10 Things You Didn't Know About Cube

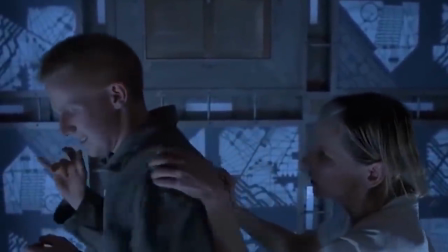12:15 So there are several deleted scenes that didn't make it into the final film, which is no shock,
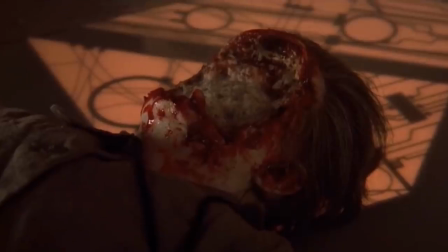12:20 as every movie in the history of ever has had a few odd scenes here and there that have been vetoed.
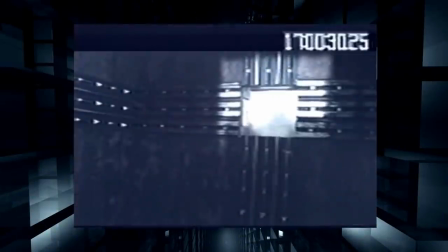12:25 Two scenes in particular involve the characters finding an empty room that is a dead end, which I can understand this scene being removed.
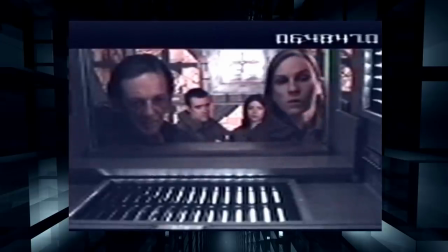12:33 It doesn't really serve a purpose, nor add to the tension, but just sort of slows everything down, along with a scene where we see Kazam staring at his fingers.
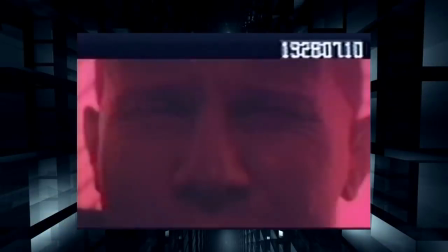12:41 It's like it gives us an insight into the tinkering of his mind and how his brain functions.
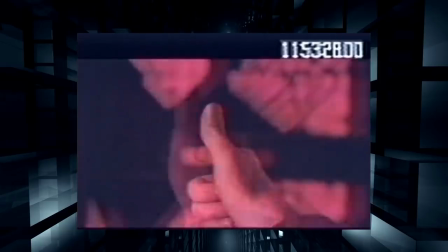12:47 The most infamous of the deleted scenes was to show you the outside world that Kazan steps into at the end.
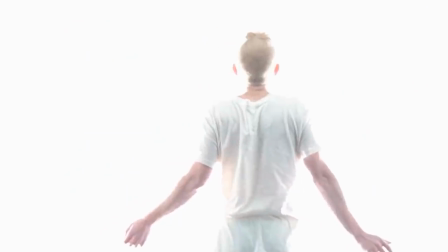12:54 There was a scene that was to reveal what was waiting outside the cube, according to IMDb anyway,
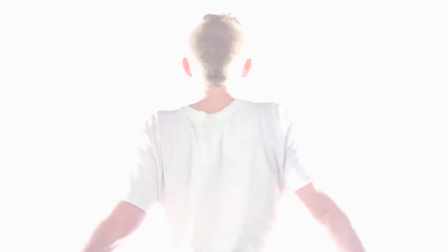12:59 and that was the first scene to be removed during the editing process, and that it was Vincenzo Natali himself who cut out these final moments.
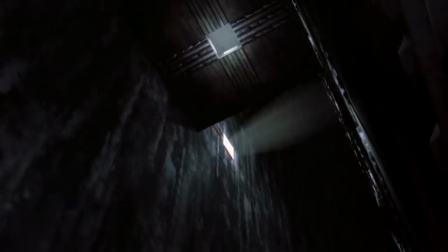13:08 I can remember watching Cube for the first time and just aching to see what on earth was outside this damn cube.
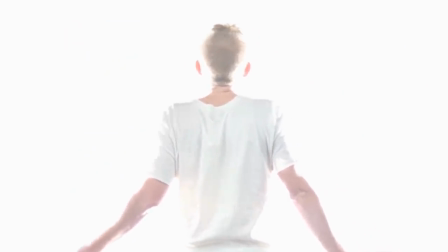13:15 Is it the outside world, or another cube, or something else entirely?
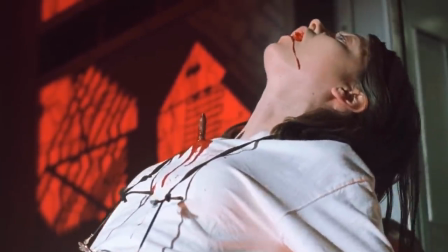13:19 I initially didn't like the end, as I felt that we had gone through so much and seen so many characters die for this moment, and I kind of felt cheated.
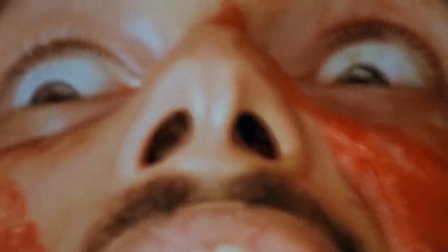13:28 But as I've gotten older, I agree that the scene where we don't see what is waiting for Kazan is better, as it leaves you with more mystery and intrigue.
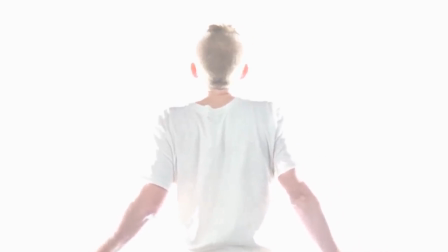13:36 And it's the kind of ending that just stands out in your mind and leaves your imagination trying to figure out the rest.
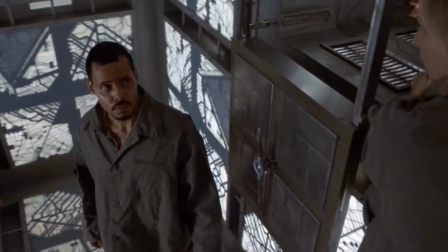13:43 Really, the movie Cube should never leave the cube, or it breaks the mysterious trance and illusion that it has on the viewers.
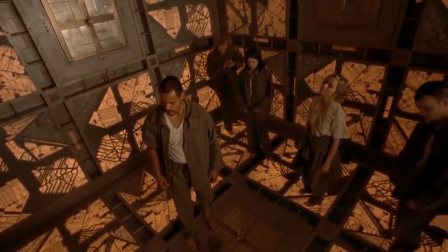13:49 And sometimes not knowing is better. For example, take the 2015 movie Circle.
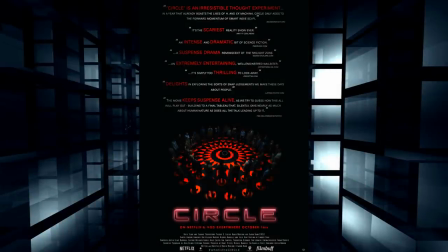13:55 A movie which is so obviously influenced by Cube, in which strangers wake up in a mysterious high-tech prison setting,
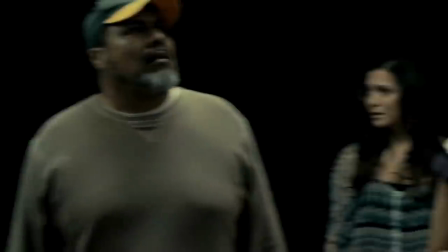14:02 where they must vote every 2 minutes to decide who is going to be the next person to die via a beam.
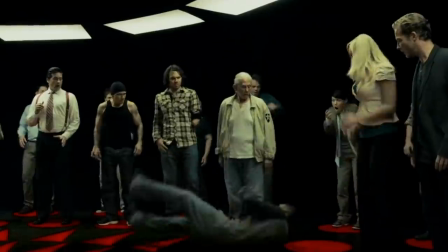14:08 It's a reflection on human survival,
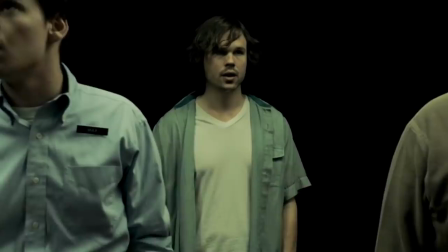14:11 but with a sort of reality TV game show mentality of voting out the next person and forming alliances and etc.
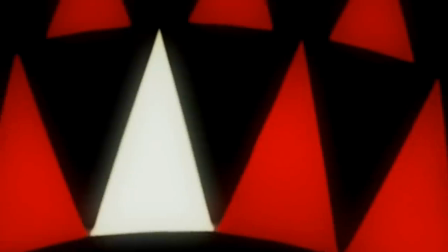14:17 And like Cube, Circle has so much intrigue and mystery, which leaves you asking questions like, why are they there?
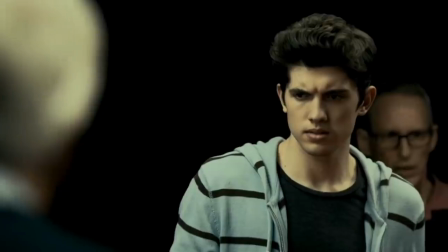14:25 Who put them there? What is all this about? Who is behind this?
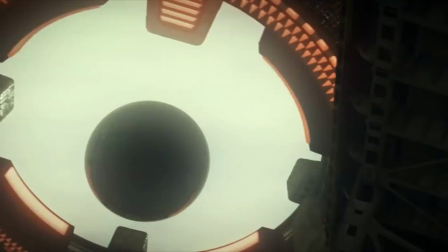14:29 But unlike Cube, Circle ends with the main protagonist escaping the high-tech prison, where we see what is on the other side,
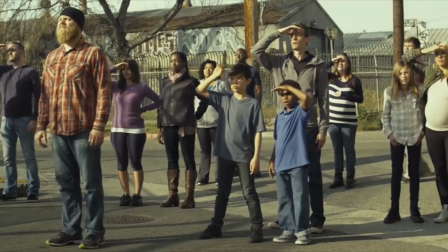14:36 where it becomes a generic alien invasion movie, and loses the one thing that made that movie so special.
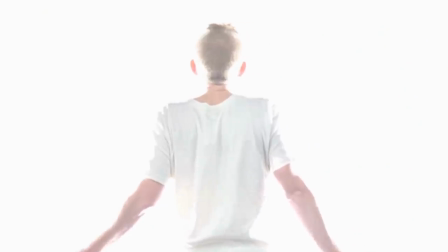14:43 Its mystery. Nope, give me the mysterious Cube ending any day. So in other words, if Cube took the movie outside the cube, then the cube itself would no longer be special or have that threatening level of power, and it would just become a generic whatever movie, whether it's aliens, government, or a sick individual. Number 1.
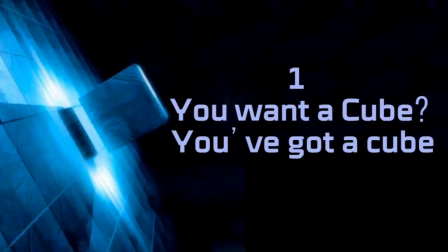15:06 You want a cube? You've got a cube.
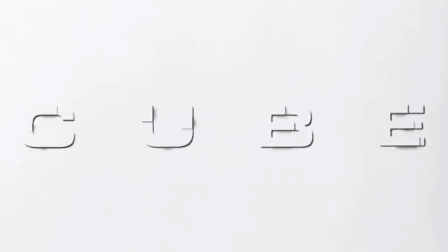15:11 Cube had its premiere at the Toronto International Film Festival in September 1997,
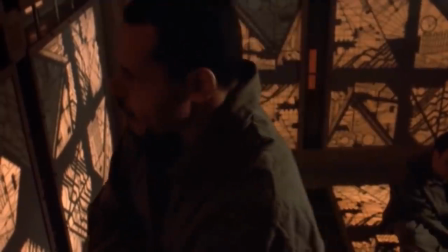15:17 and it would go on to make $9 million on a budget of a mere $350,000, so it was very financially successful.
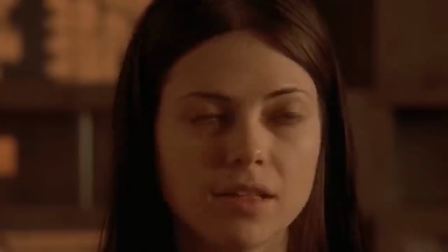15:25 It got mixed reviews.
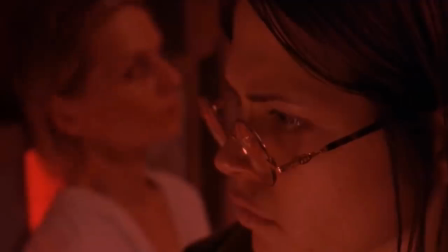15:26 Some people liked its chilling atmosphere and setup, but felt that the payoff was lacking thanks to underdeveloped characters and an unsatisfying ending.
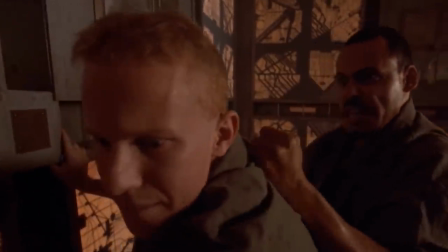15:35 I guess like my teenage self, they wanted to see what was outside the cube.
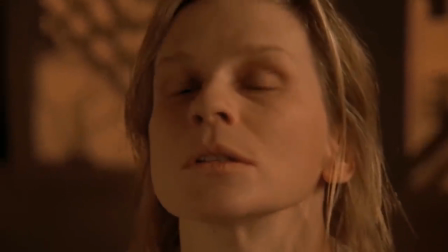15:40 But I think, like my adult self, people have really come to appreciate Cube for what it is.
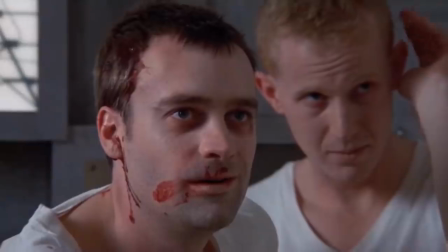15:45 And in time, it's become a cult movie, often making it to greater science fiction or horror movie lists.
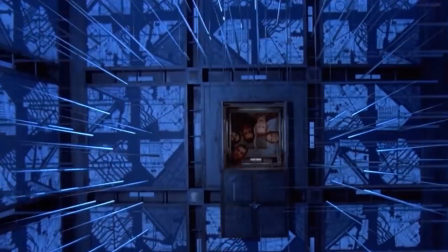15:51 To me, the true horror of Cube is not so much the horrific booby traps, but its tension that it builds.
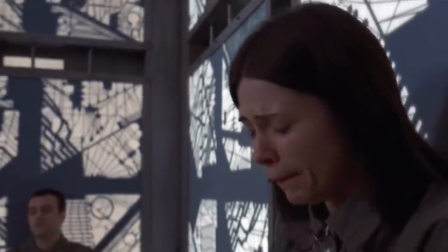15:57 You can feel these characters are losing it in these scary, confined places, where they are put on the edge for survival, where their true selves come out.
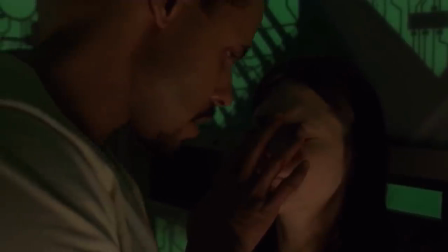16:05 To me, the most scariest aspect of the movie is the Quentin character, played by Maurice Dean Witt, where we learn that he's actually a police officer.
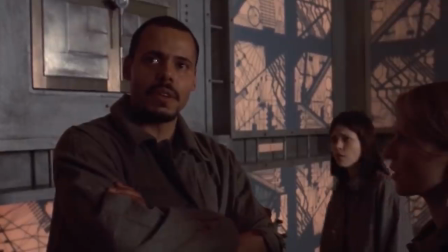16:13 So you would think that out of everyone, he would be more adaptable to holding it together. And at the start, you actually believe that he is going to be the hero of the movie.